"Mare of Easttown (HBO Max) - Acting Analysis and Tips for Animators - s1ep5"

Welcome back to another Act Analysis and Tips for Animators, and today I'm going to talk about Episode 5 of Mare of Easttown.
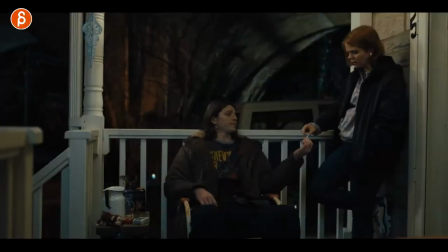I'm going to talk about character motivation, character placement, and staging for the characters, tweak on lip syncs, and a bunch of other stuff. So let's go. There will be two more episodes to cover, Episode 6 and 7, as two separate parts. And before I cover in Episode 5, hi, my name is JD for your new to this channel.
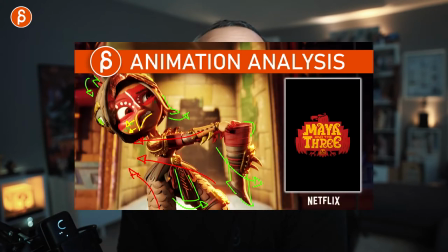I do Act Analysis tips like these. I do Animation Analysis tips. I do Animation Feedback. I do lectures.
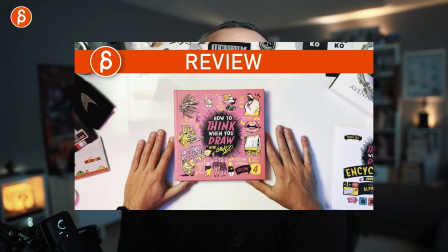I do rig reviews, product reviews, a bunch of stuff. This is the moment where I pitch my channel if you like it subscribe if you don't like it hang on and maybe you like it later on and Subscribe later on whatever you want to do.
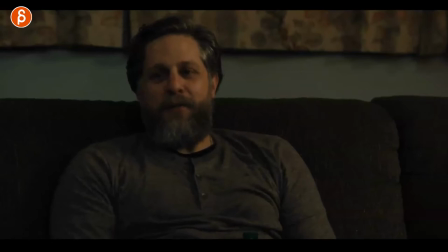But that is the pitch. It's YouTube You know the drill and let's get to the sequence first up We have this here We have these characters talking and we have this character intro,
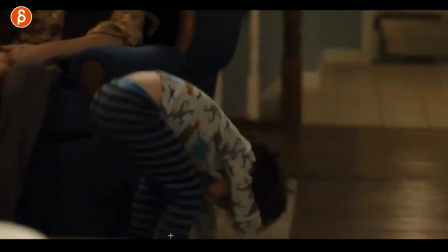which I love It's so good that kid is so cute.
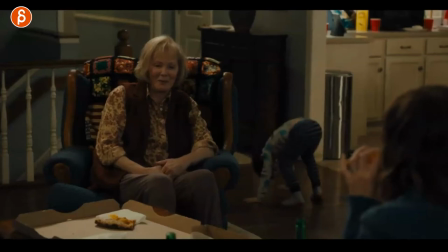I absolutely love it Now the reason I was showing you this because this is actually a good frame here Because usually when you look at rigs that are free online, it's more in the younger or, you know, like 20-ish, 30 years old. But you don't really have that many old rigs and that many kits.
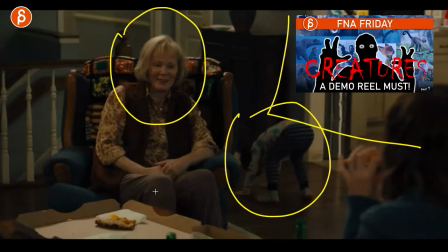And I'm going to be, you know, selfishly plugging here my creature lectures. You should have creatures on your reel as well.
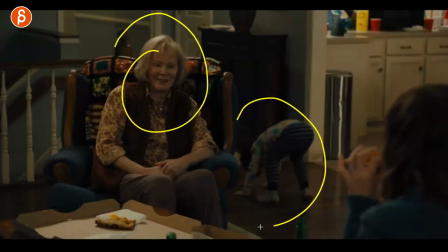So think in terms of how many different types of characters in terms of age and size and scale could you show off in your reel? Because that could be really interesting. Also because of behavior, because old people will behave differently than younger people.
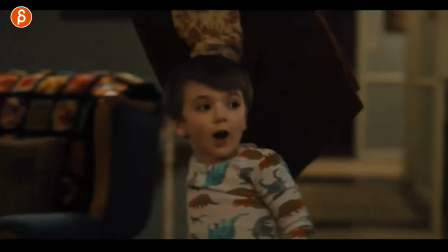Not that this guy is super young. but when you go forward here you can see here you have an interesting scale difference so you can
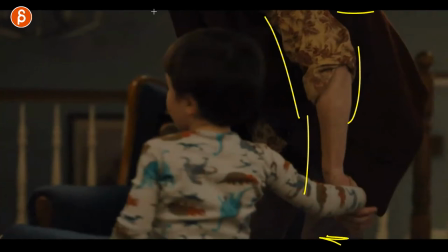even have an older person but you don't show the whole thing you have to worry about feet or about the face but you have that interaction with the
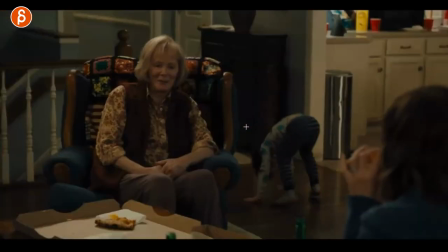kid that could be really cute also because you have a kid you can have something like this this would be interesting with an adult as well but it's a bit more appropriate for a kid because they do a bunch of weird stuff at that age so using a rig that's you know on
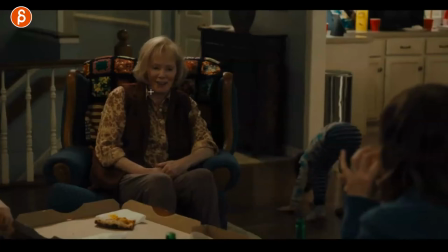the younger side it gives you a lot more freedom to do silly stuff like this and then you got the big contrast in terms of again behavior movement speed like the agility and bending over that kid can do this but she probably can't so this to me is a reminder of what you
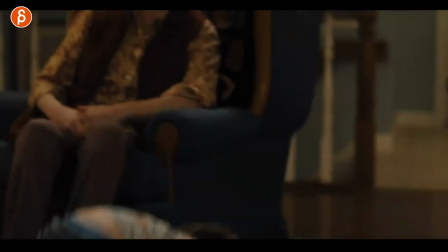could use on your rig in terms of just more possibilities to show off your skills and
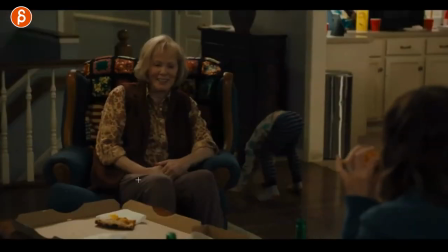even this here from a mechanical point of view this could be your sitting to standing assignment right so this character sitting and then gets up and
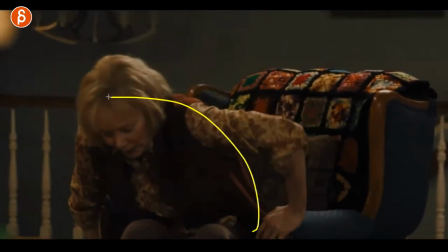you can see how oh it's much more over the feet
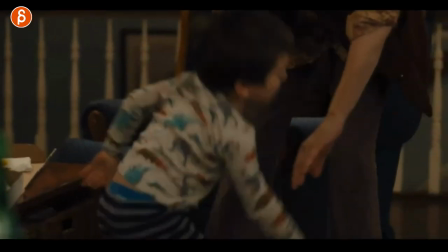for balance takes a lot longer now she's also staying slightly hunched over because he's there and she wants to you know hold his hand but
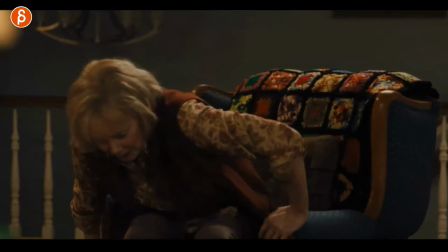as an older person you're gonna get up differently than a 20 year old now what i like about this is the combination of this so you can say
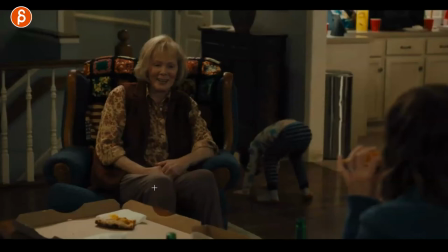i'm gonna do a sit-up assignment but i want to make it more interesting well maybe the motivation for her to get up is this is a
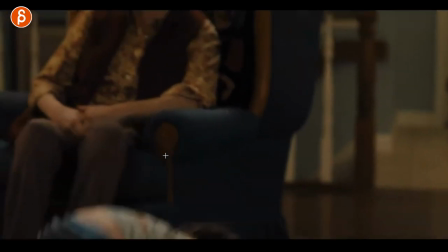kid that does something really funny really weird really fun to anime and that is now the driver for her oh i need to get up and
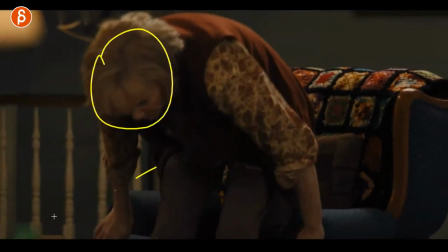take care of this kid so now it has become something about this character interacting with this other character maybe you know something like this or
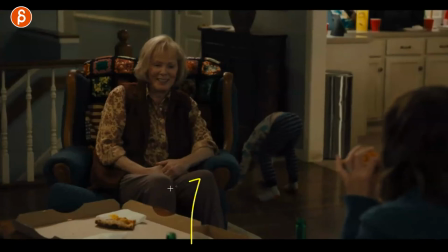at least a motivation for her to get up versus just a simple exercise where someone is sitting and then standing so it kind of expands your shot it makes it more interesting adds more layers more things for you to show off on your reel this is a longer sequence i can scroll up through you can see the
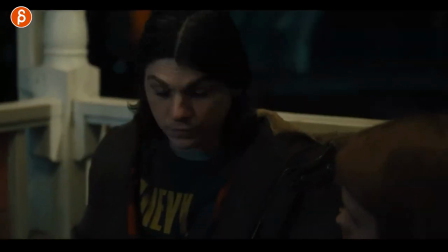evolution of what is going on and i'm showing this because of character placement and things you can do in terms of eye line
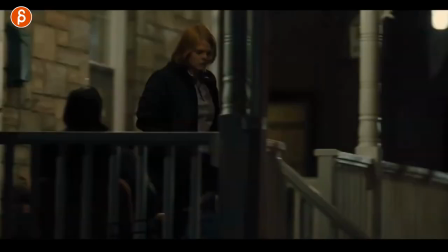and reactions and the whole progression of how people relate up to a point where she is even leaving so this will be in the first staging you
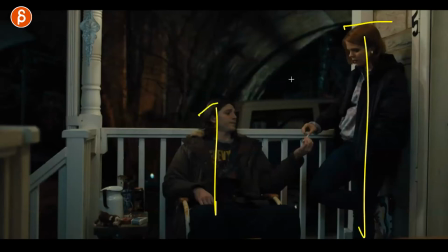have someone is standing someone is sitting right so you can potentially in your shot maybe they're not on the same level or they are or she
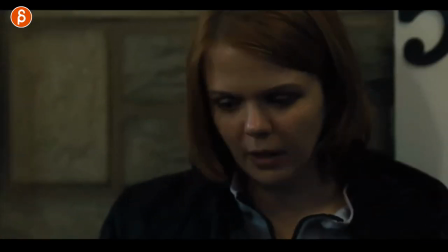wants to be in this case and this is why she goes down lower on his level maybe even lower so
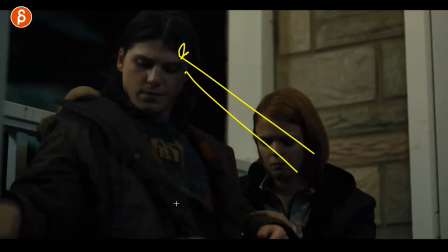that it's kind of a plea for something right for sympathy or whatever it is i'm not going to spell too much in this scene but this is something for you to think about
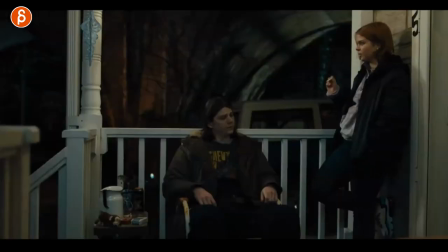when you have two characters what is the staging do you want to start like this do you want to be always like this will your character maybe get this close but then there's some sort of reaction then she goes back to that or will she or he or whoever you're going to use
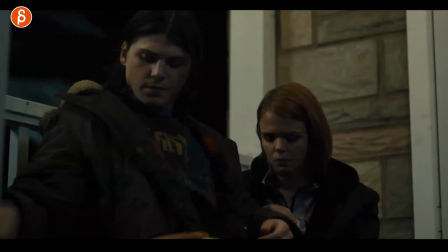get closer like in this case then after that after a certain reaction she'll go okay maybe he has changed and then she goes back up which you can
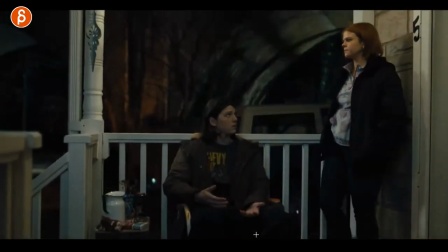see here after his reaction you can see how she decides okay that's enough for me and it's not even just getting up it's even putting her hands in her pockets it's really closing herself off i'm going to go away you can even go further and turn your character away and have their
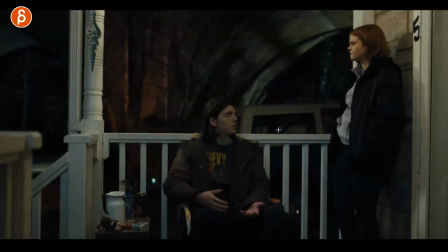back turned towards that character but think about that in terms of your relationships right if you have multiple characters let's say two or more are they always like this will there be a change where he gets up and she sits down Will she get that?
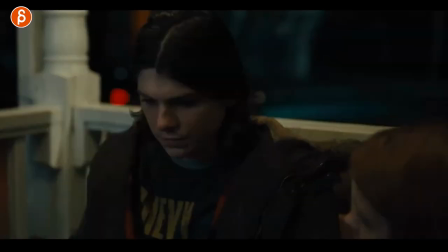And so on. So you have many possibilities to stage this in terms of camera and just placement between the two characters.
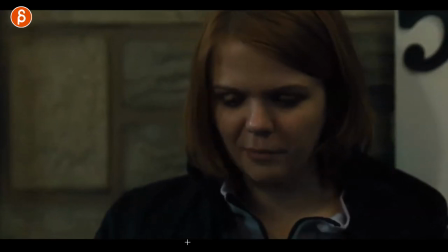And something else I want to talk about is that as she decides to be a bit more empathetic, she wants to help him.
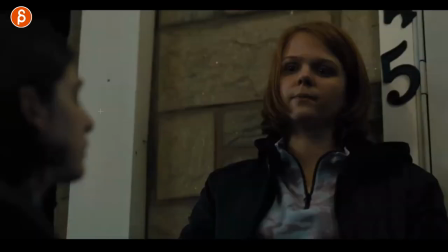You can see there's the eye contact. They're looking. And something else about multiple characters is eyeline. So they have contact.
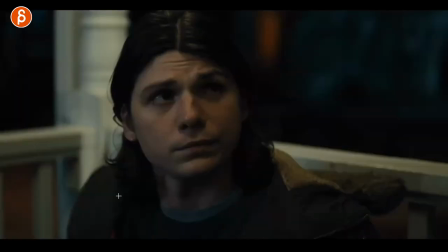Every now and then they look to each other and they have a conversation. You can see they're looking.
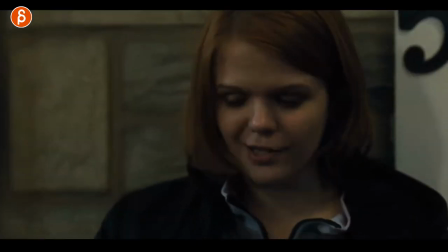But the thing is, at one point, the character is going to disengage. and this is depending on you know your lip sync and whatever you have in your scene there but at this point she says something that is not quite sitting well with him you can see how suddenly he breaks eye contact
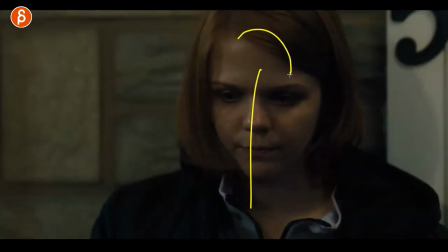and starts just to look away and she notices that she has that little bit tilt and because of that she starts to sit
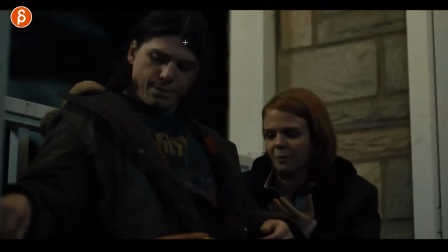down and wants to say more and more more that she wants to reconnect and you can see he just doesn't want to do this and he continues even with this
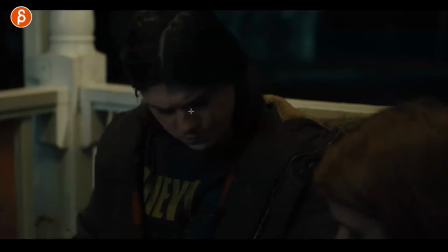here when he realizes she's close she's touching him you got that look here of what are doing what is this and it looks down and
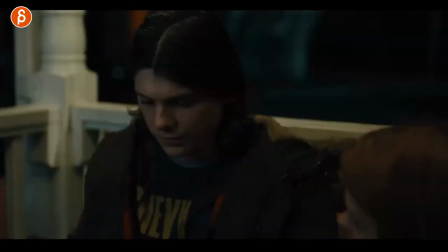just that disconnect with the eyeline is really something that you can play with as well so again if you have multiple characters and this is your staging will
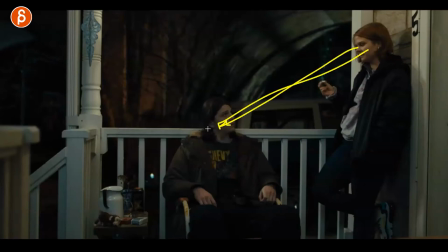they look when will they break contact who will and why this can be in combination because of a dialogue piece this could be something just a reaction
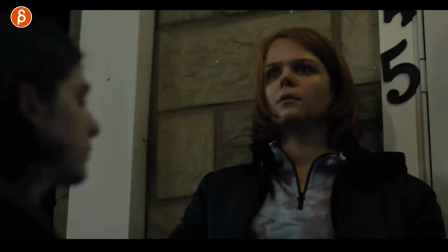this could be a pantomime thing but overall i think this is a really cool sequence for you to use you know as not as reference but
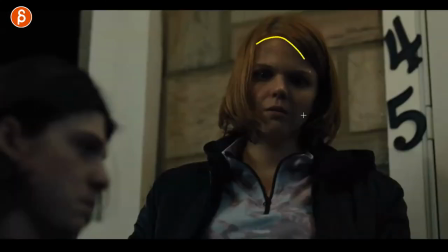as a springboard right the placement of characters when do they look and will that intensify at one point when he tells her well you know maybe you
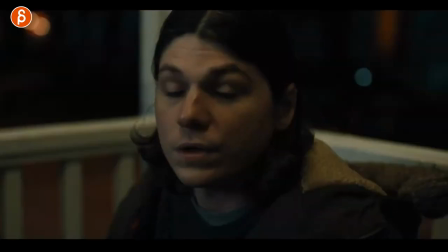should get away from here is that the moment where he will reinitiate eye contact and you can see this here bam really locking in and telling
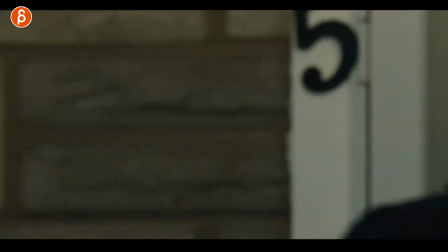her to get out to a point where it scares her and then she gets out so anyway think about that in terms of staging eye contact composition and
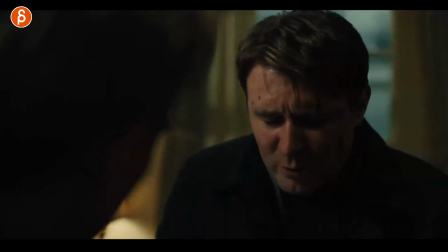all that good stuff this example is about a tweak for lip sync so you have this character confessing to this character about what they did
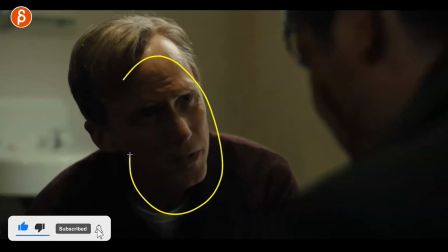and not going to say too much because of spoilers but there's a question that he's asking and it prompts a specific you know a bit of an
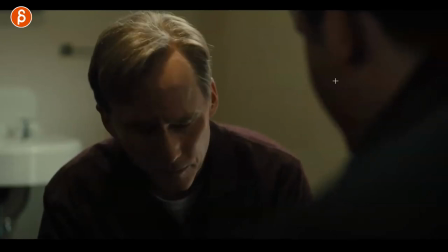anger reaction and a bit of a question from this guy too again i don't want to say too much basically the gist is that he is
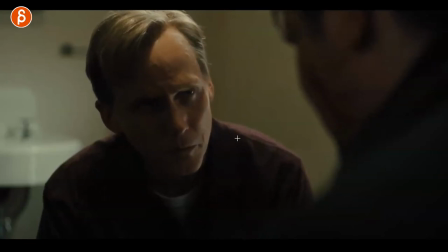going to ask him if he did something very specific and you can see how again talking about eyeline again where he really
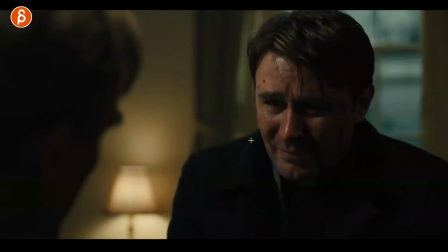locks in before that he was talking about and he was kind of you know scrambly and he was upset but now he locks in and goes what do you think i did this again i don't want to say what what the line actually is but in this case instead of asking again yes did you do
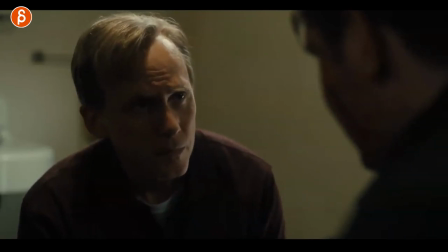this he just has this and i love that i love how subtle this is it's almost like he feels bad about asking it's kind of maybe potentially embarrassing it's like he feels bad it's like do you really have to ask i mean i'm sorry but you know did you really do this?
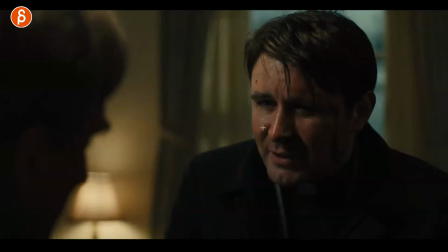And then he gives them the answer and blah, blah, blah, blah, blah, blah.
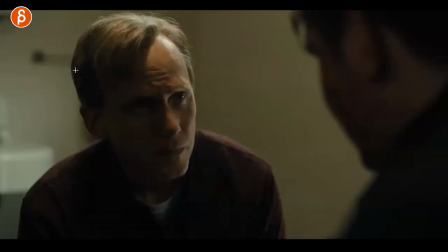But the reason why I'm showing you this is what if in your dialogue you have whatever line and then this character says another line and then this character would say the line again or ask again and then this character would answer.